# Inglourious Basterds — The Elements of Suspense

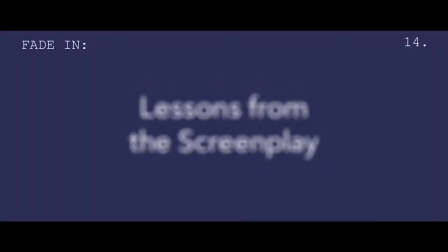(0:00)
Hi, I'm Michael. This is Lessons from the Screenplay.
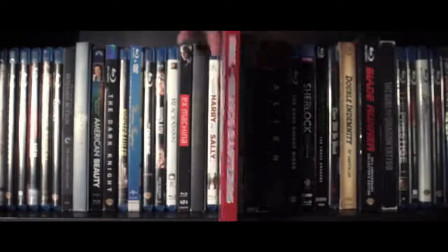(0:06)
At least once a year, I put in my Blu-ray of Inglourious Basterds and watch two scenes.
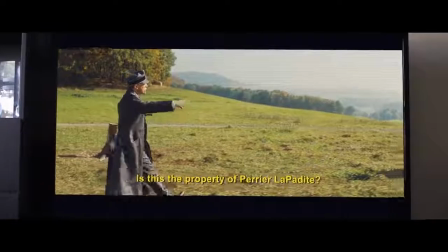(0:11)
One of which is the opening scene, which serves as an introduction to the character of Hans Landa.
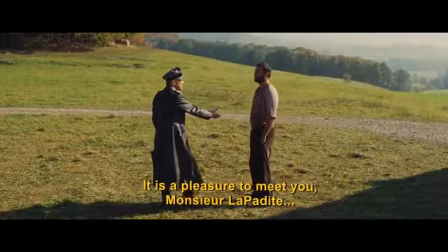(0:18)
This scene is like a masterclass in suspense.
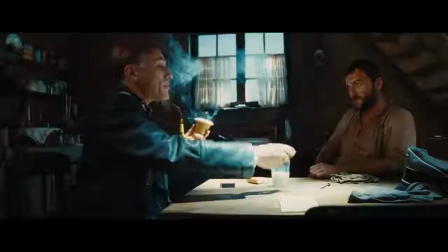(0:22)
At 17 pages, it's one of the longest scenes in the screenplay, but it's so captivating that once I start it, I always have to finish it.
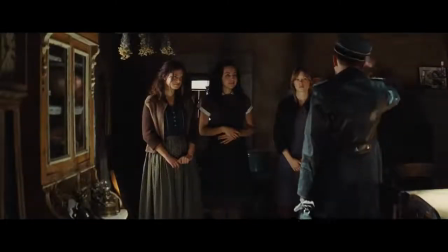(0:30)
So what makes this scene so effective?
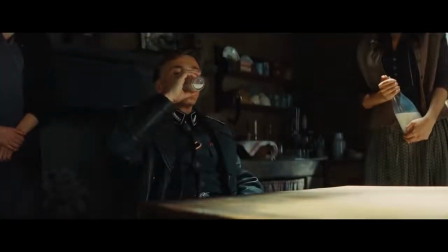(0:32)
How does Quentin Tarantino turn 17 pages of people chatting into one of the most tension-filled scenes of recent memory?
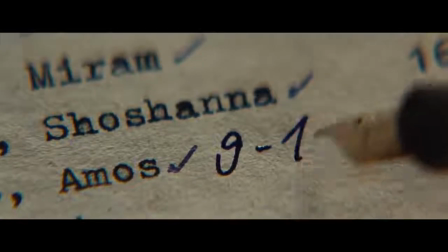(0:39)
Today I want to take a look at the anatomy of the opening scene, to examine the elements required to create tension, and show how Tarantino's dialogue and character design created the suspenseful opening of Inglourious Basterds.
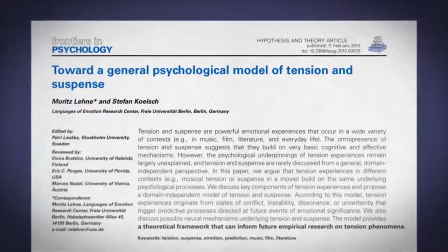(0:59)
In a paper titled Toward a General Psychological Model of Tension and Suspense by Moritz Lenn and Stefan Kolsch,
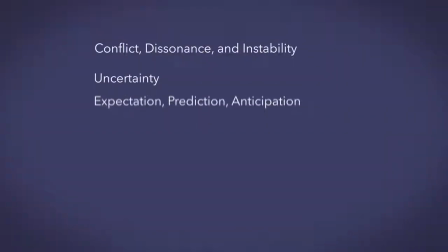(1:06)
they discuss 6 key components of tension experiences.
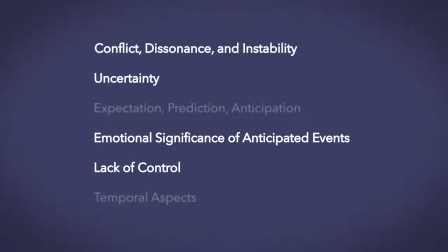(1:11)
Today, I want to examine 4 of them, beginning with conflict, dissonance, and instability.
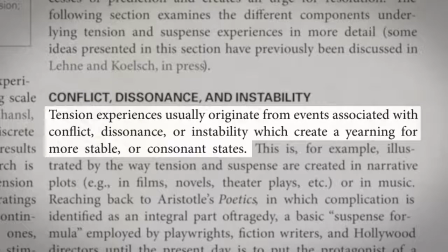(1:17)
In their paper, Lenn and Kolsch write, tension experiences usually originate from events associated with conflict, dissonance, or instability, which create a yearning for more stable or consonant states. Obviously, conflict is the most basic and integral part of storytelling,
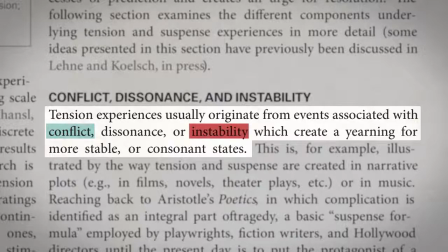(1:34)
but the use of the word instability particularly speaks to an important aspect of suspense in this scene.
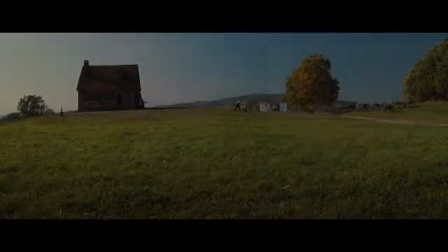(1:41)
Tarantino begins the film with a brief but effective portrait of what life is like for the people of this farm.
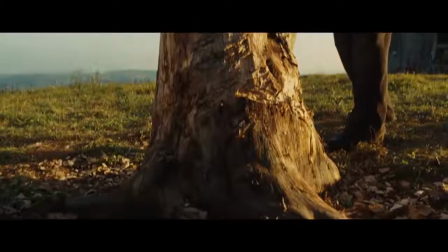(1:47)
We see one of the daughters hanging laundry and see the farmer swinging an axe at a tree stump.
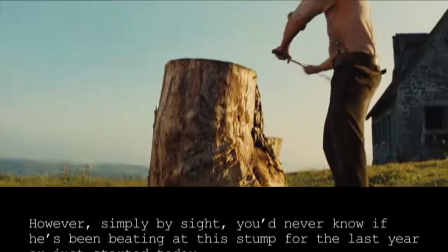(1:52)
And in the script, Tarantino notes, however, simply by sight,
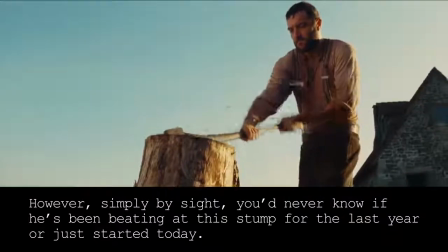(1:56)
you'd never know if he's been beating at this stump for the last year or just started today.
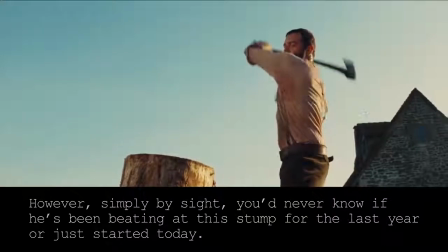(2:01)
I think this is a great way to suggest to the reader that this is a glimpse of their everyday, stable lives.
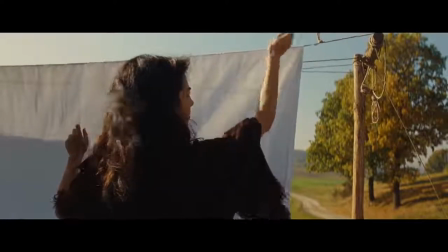(2:07)
A stability that is broken as soon as the daughter sees the Nazis coming. Again, quoting the paper,
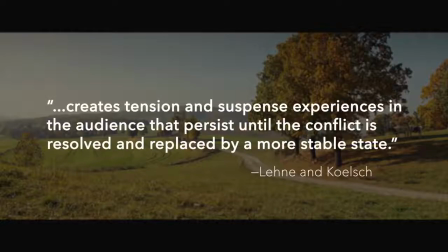(2:15)
such a disruption creates tension and suspense experiences in the audience that persist until the conflict is resolved and replaced by a more stable state.
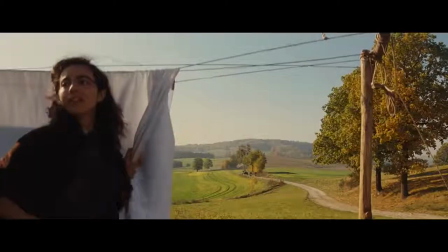(2:24)
The appearance of the German soldiers pushes us toward a tension that will last until the conflict is resolved and a new stability is found,
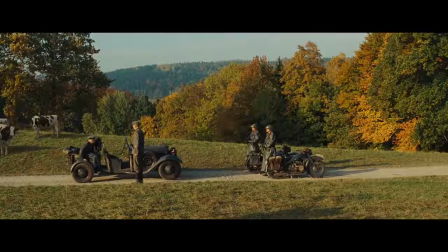(2:32)
one way or another. The arrival of the soldiers also incites the second element of suspense, lack of control.
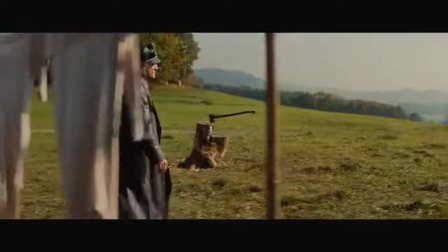(2:41)
This element of suspense is fairly self-explanatory.
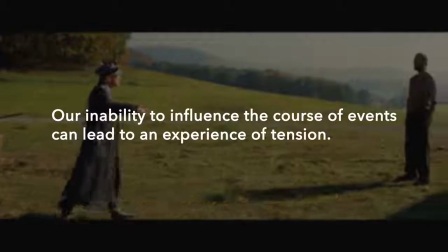(2:45)
It simply states that our inability to influence the course of events can lead to an experience of tension.
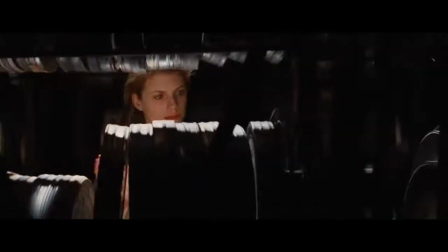(2:52)
In this regard, the medium of film lends itself to suspense because it's a mode of storytelling where the audience has no say in what happens.
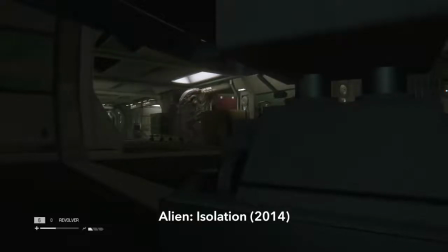(3:00)
Even in interactive storytelling mediums, the most suspenseful moments are often those where you have no control.
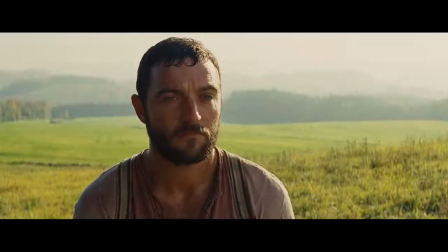(3:06)
When the daughter spots the Nazis approaching, there's no protest or resistance, only a kind of subtle dread and acceptance.
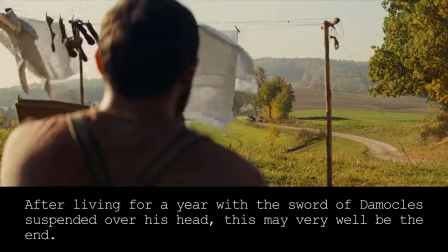(3:14)
Tarantino includes in the script, after living for a year with the sword of Damocles suspended over his head, this may very well be the end.
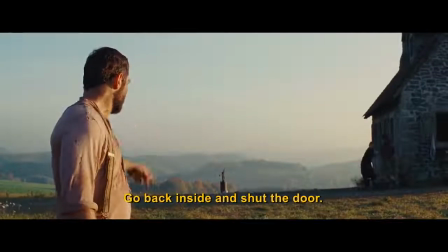(3:23)
The farmer calmly directs his daughters, reminding them to check their behavior so as not to send the wrong signal.
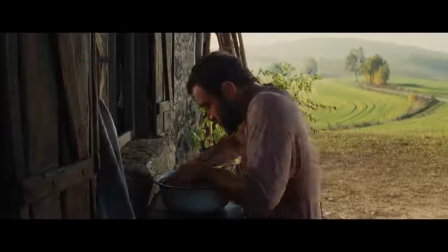(3:31)
This suggests the wrong behavior may lead to undesirable consequences, and that the family is going to have to play this interaction very carefully.
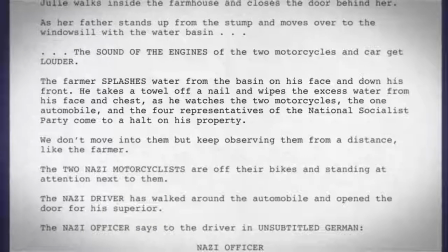(3:39)
They lack control of the situation. In just 2 pages, Tarantino has laid the foundation for suspense.
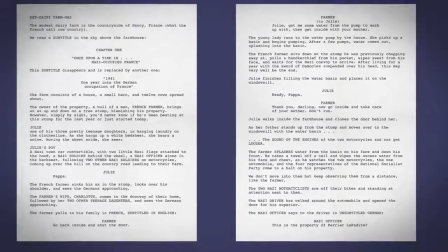(3:47)
But this alone is not enough to create the intensity of suspense that we feel by the end of the scene.
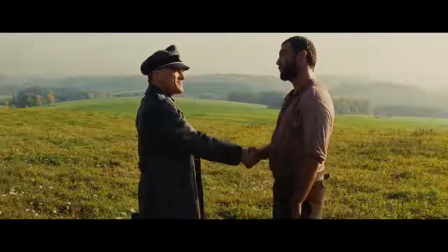(3:53)
So now I want to move inside the house and talk about the substance of the scene between the farmer and Colonel Hans Landa.
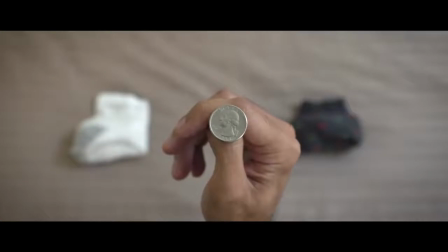(4:02)
When a coin flip decides something trivial, like which pair of socks you're going to wear today, there isn't a lot of suspense.